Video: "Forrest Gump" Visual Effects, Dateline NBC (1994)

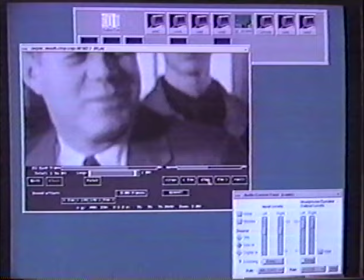4:03 I have to pay could be answered by the real 35th
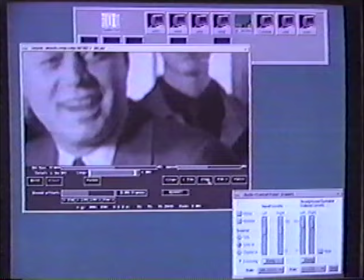4:08 president of the United States working with another piece of archival footage this
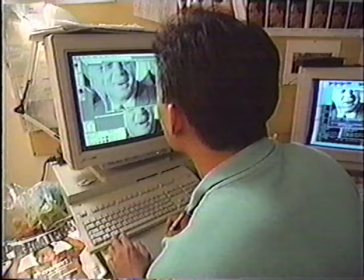4:12 time a shot of Kennedy turning back towards the camera the team at ILM had to find a way to manipulate the mouth so it seemed to be saying words recorded
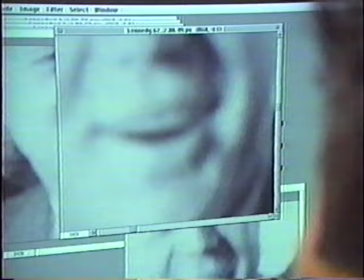4:21 by the Kennedy impersonator if the mouth is not done exactly right people will
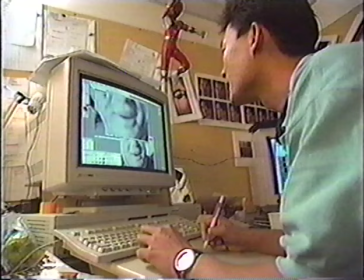4:27 see that there's something wrong with it because they know how these people look they've seen them for years.
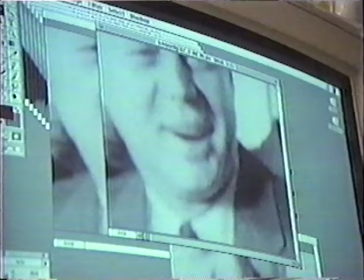4:33 To get it right, the mouth was manipulated syllable by syllable, frame by frame, redrawn on the computer to match Kennedy as closely as possible.
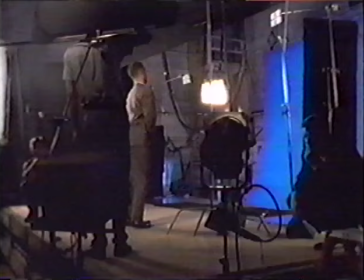4:42 Now this process doesn't sound like much, but you have to realize it took six months to make that shot work.
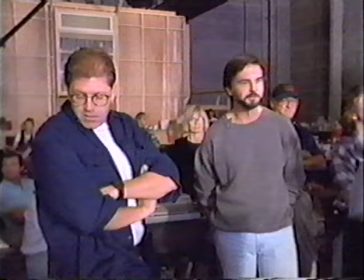4:48 And here's how the acting of Tom Hanks, the direction of Bob Zemeckis, and the effects wizardry of ILM all came together.
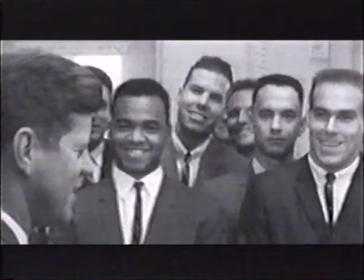4:57 Now the really good thing about meeting the President of the United States is the food.
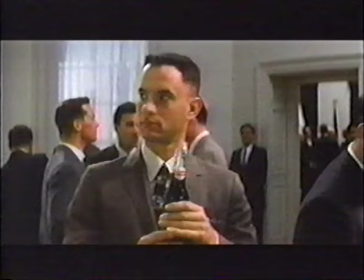5:03 They put you in this little room with just about anything you'd want to eat or drink.
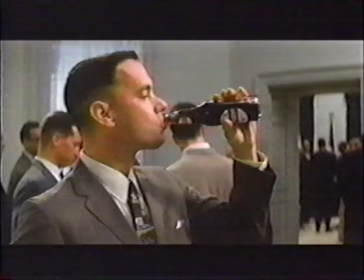5:09 Since number one, I wasn't hungry but thirsty. And number two, they was free.
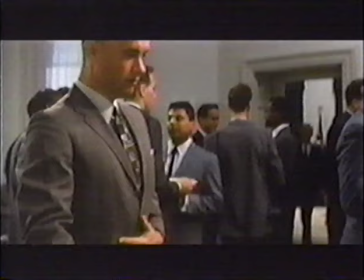5:15 I must have drank me about 15 Dr. Pebbles.
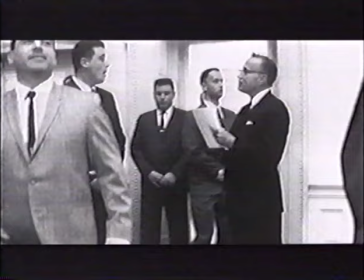5:21 Congratulations, how does it feel to be an all-american it's an honor sir congratulations how does it
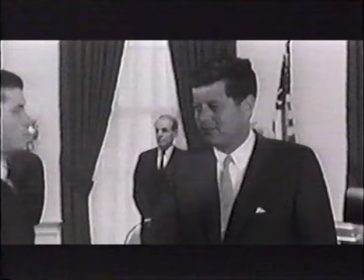5:27 feel being all-american very good sir congratulations how does it feel to be
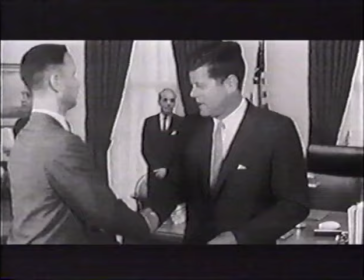5:32 an all-american very good sir congratulations how do you feel I
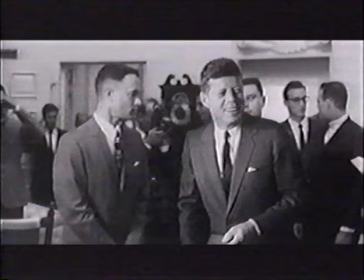5:37 got a baby the first time I saw one that was
completely finished I yeah it was unbelievable I I having done I looked at Bob said how did you do how did you do that after
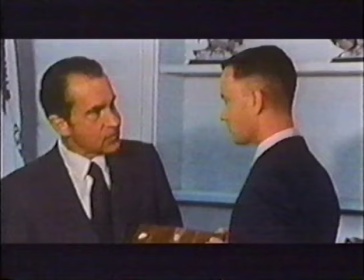5:51 seeing himself on film having a conversation with John Kennedy as well as with presidents Johnson and Nixon so are you enjoying yourself in our nation's capital young man
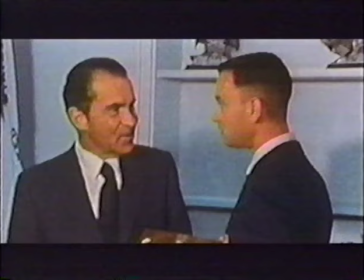5:59 we asked Tom if it worried him that someday he might be seeing himself on screen opposite a young actor and say an ad for an off-brand soda pop and that would be the worst possible tragedy imaginable and you can see Tom Hanks starring in Forrest Gump when it opens in theaters next Wednesday July 6th.